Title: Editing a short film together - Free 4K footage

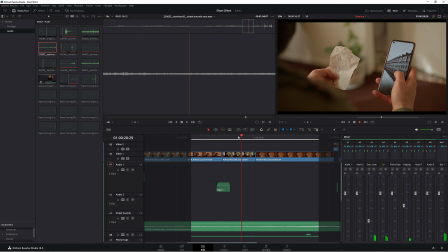49:47 When he moves it, yeah, I feel like we can put some more paper. It's just this little stuff here. Just because it makes it a bit more interesting. So we'll just chuck it in. See? It's just a little bit better.
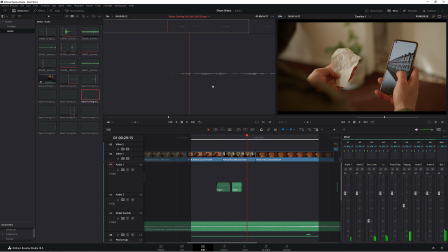What else we got? Even this stuff's okay. I think all this stuff is actually from the Fairlight Audio, the free stuff.
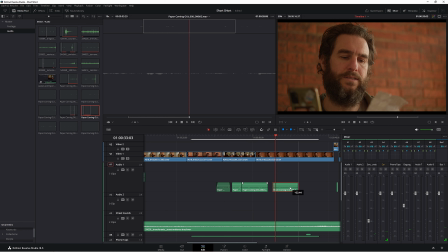50:29 It's not bad. It's not great. So we can just make it a little bit. You know, we're just trying to build, I guess,
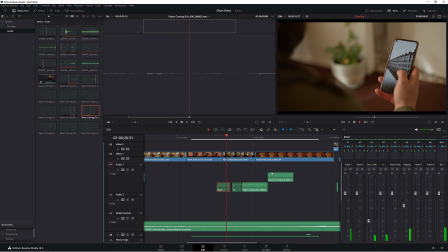50:43 some room tone, or I don't know, you're just trying to soundscape, what do you want to call it?
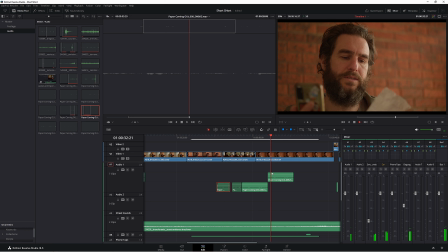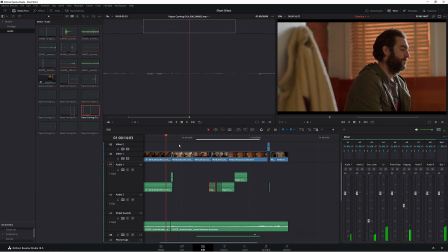50:54 Audio is actually the most important thing in filmmaking. That's why I never do it myself.
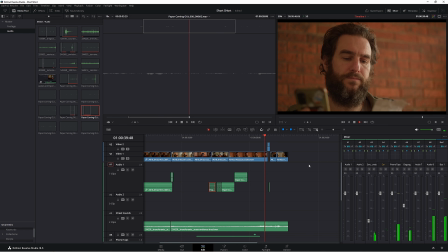51:02 Click, click, click.
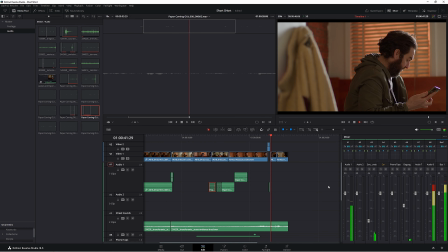51:05 I think the ending works really well. Like that little inset shot here, it works so well.
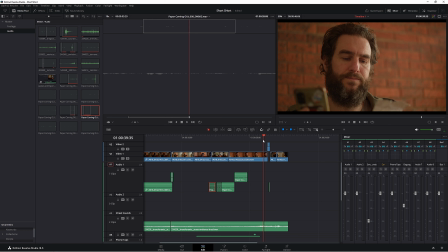51:14 Yeah, because obviously the person is freaking out because he thinks he's about to get caught. So all the actions creating a sense of urgency with all these quick cuts. See?
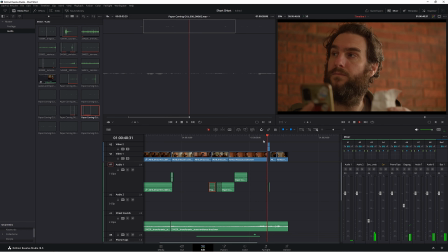51:31 And that's just like a couple of different cuts. Gets up to see his partner that he's doing the dirty on. What a bad person.
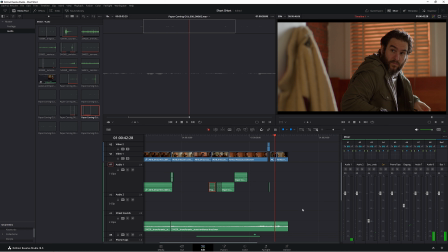51:46 Yeah, that all works. The end is great. We can just leave that.
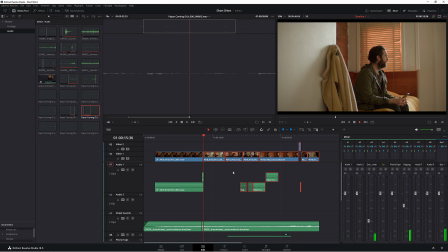51:51 Just need to fix this cut. I mean, that's not too bad. I like where it goes into the wide.
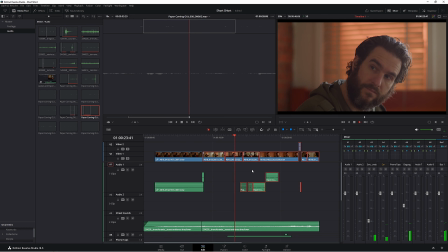This works nicely. I mean, obviously the sounds are absolutely terrible.
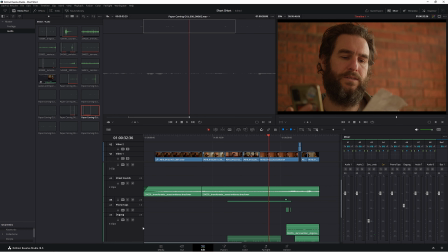52:13 These dogs are actually too much. We should turn the dogs down. Turn the dogs down. I don't really hear anything from the street sounds. Pop it up a bit. Yeah.
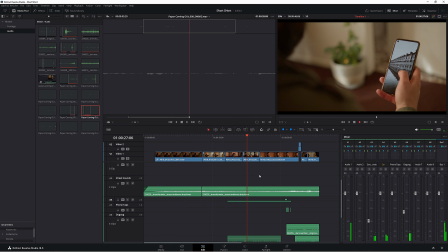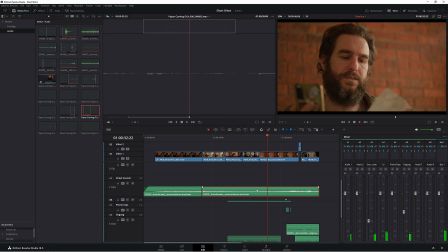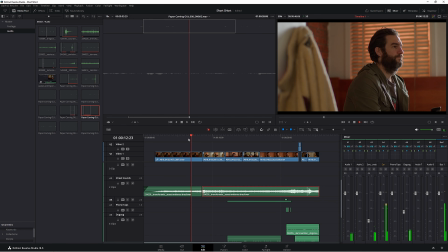Again, let's go and have a look what we can do with these street sounds.
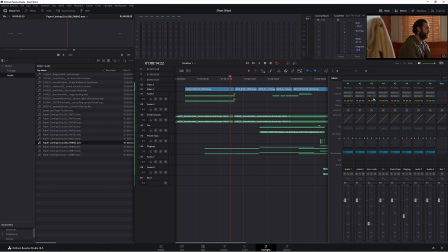52:54 Fairlight, where are we at? Street sounds is 3. I think they have a default here. Let's have a look. It's the telephone effect. Let's play this.
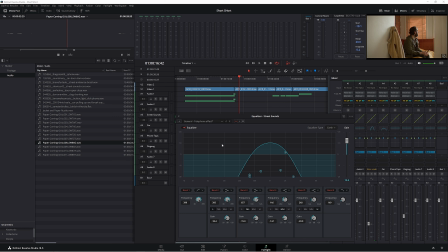53:17 Yeah, that's not gonna work. I think it's more like this. Sorry to all the audio people out there
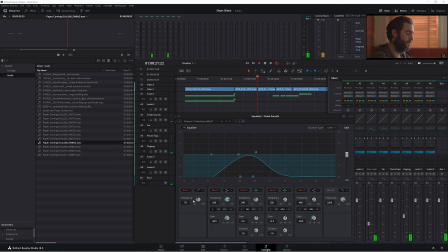53:33 who are, you know, watching this in disgust.